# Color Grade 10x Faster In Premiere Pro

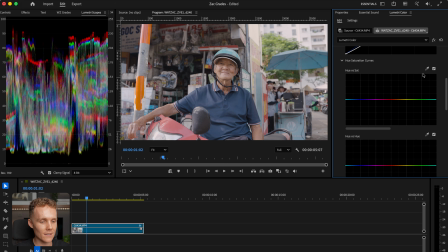The first thing I want to do is increase our subject's skin tone to help him stand out from the shot a little more. So what I'm going to do, instead of trying to guess exactly where his skin tone sits on this line, I'm going to pick up the dropper right here and make my way over to the subject,
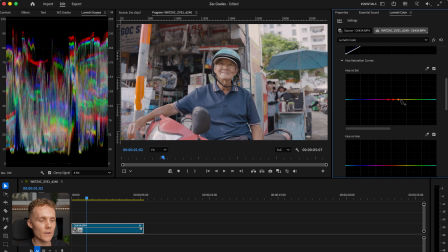click on his skin just like that. And now Premiere Pro gives us the exact location of that color, which is great. And then all I'm going to do is pick up the middle point and increase the saturation of it. Now, what I've found from time to time is Premiere Pro does not give you a wide enough reach.
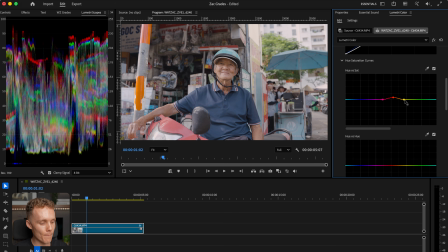So what we're going to do there is just add 2 more points on either side and then hold down Command on Mac, Control on Windows, and then that allows us to delete the points. And as you can see there, we've now got a bit of a broader selection. So we might just increase the saturation of that a little bit more just to help his skin tone stand out.
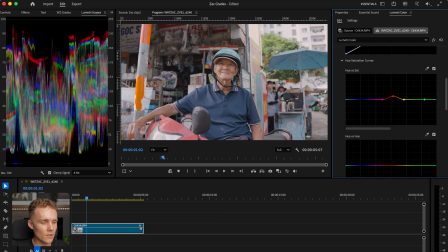And then what we can do is come over to the yellows and greens, just because we've got quite a lot of green and yellow behind our subject. And we can now look at reducing the saturation of that, just like that. I like to try and keep the diagonal lines as straight as possible for some reason. I feel like that's just housekeeping.
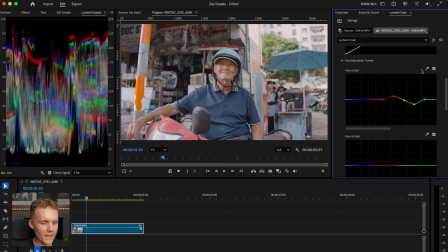And then when it comes to blue, let's try and increase the saturation only of his shirt, but not of this umbrella behind him to once again help him stand out. So let's select his shirt there, increase the saturation of his shirt, and then let's select the umbrella right there,
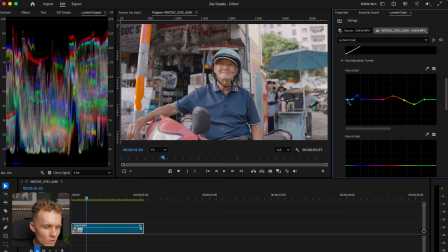which has given us sort of a bit of an overlapping space. So if we delete that point and then we sort of look at dragging this saturation point down there, I would say that is looking pretty good. Now, this hasn't been a super big coloring workflow.
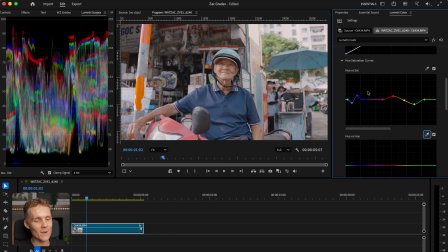Sometimes you can spend hours, not hours, but you can spend like 10-15 minutes on the hue versus saturation curve, or you might spend a minute or two. It depends on the shot, and it depends how much coloring work each shot needs. Because we corrected our white balance before, we've got quite accurate colors in our shot, we don't need to spend all that much time here.
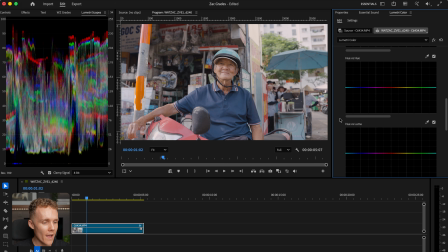Now, moving on to hue versus hue. This is where we get to change the value of each color. I actually really like the overall look and feel of most of the colors. The only thing I want to change is the green in that tree. Let's add a little bit more of a selection here.
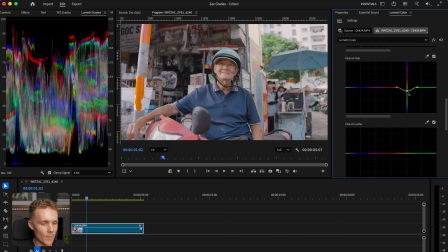And then what we can do is push this up to become a little warmer or drag it down to be a bit colder. We're going to make this a little bit warmer to help it blend in with the scene and once again, attract less attention away from our subject.
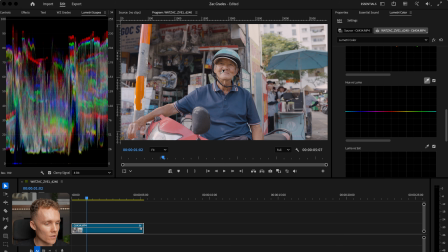Now moving on to hue versus luma, we are first going to select our subject's skin tone and make it just a little bit darker. I probably shot a little bit overexposed here, so just dropping the luminance of his skin ever so slightly is going to help him just look a little bit more natural and true to life.
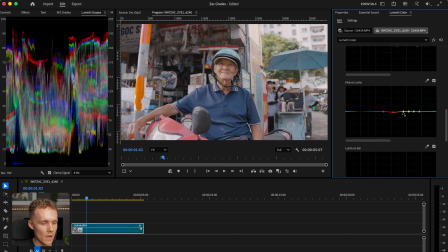And then once again, we're probably going to do the same thing with the tree. But once again, we're going to just increase the selection there, and we can come here and drop the luminance of it, just to sort of help it once again blend in with the background. Cool, I would say that's hue versus luma done. And then when it comes to luma versus saturation and saturation versus saturation,
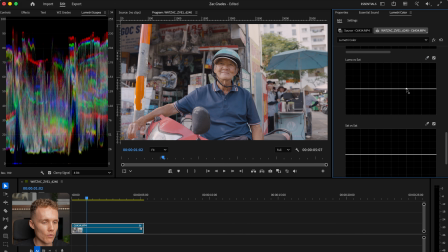what we are gonna do is we are going to add a point right here, which is towards the brighter areas of our shot. And then we're gonna drag a point all the way to the end and just drop the saturation a little bit. What this is gonna do is remove all the areas in our shot that are super bright.
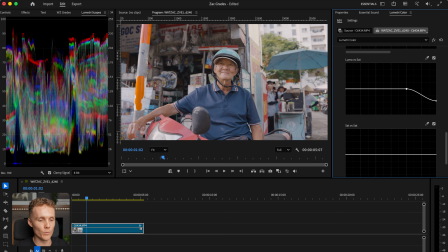It's going to remove the saturation from those areas just a little bit. If I wanted to completely kill it off, I'd drop it all the way down to the bottom. Or if I wanted to increase the saturation of all the bright areas in our shot, I'd increase it. So as you can see, we're not really making that much of a change here. It's more to do with the top right-hand corner of this building right here.
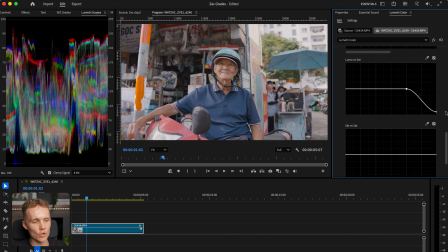So as you can see, as I drop that, the orangey sort of hues go away, and as I increase it, they come back. So we're just gonna drop this subtly. This is more of a housekeeping thing I do from time to time, just to make sure my colors are staying as accurate and true to life as possible.
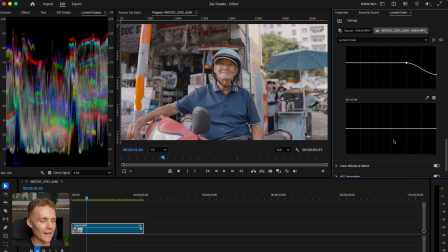And then when it comes to saturation versus saturation, we don't really have any colors that aren't standing out or are standing out like crazy that we don't want to. So I'm gonna leave this curve just like that for now.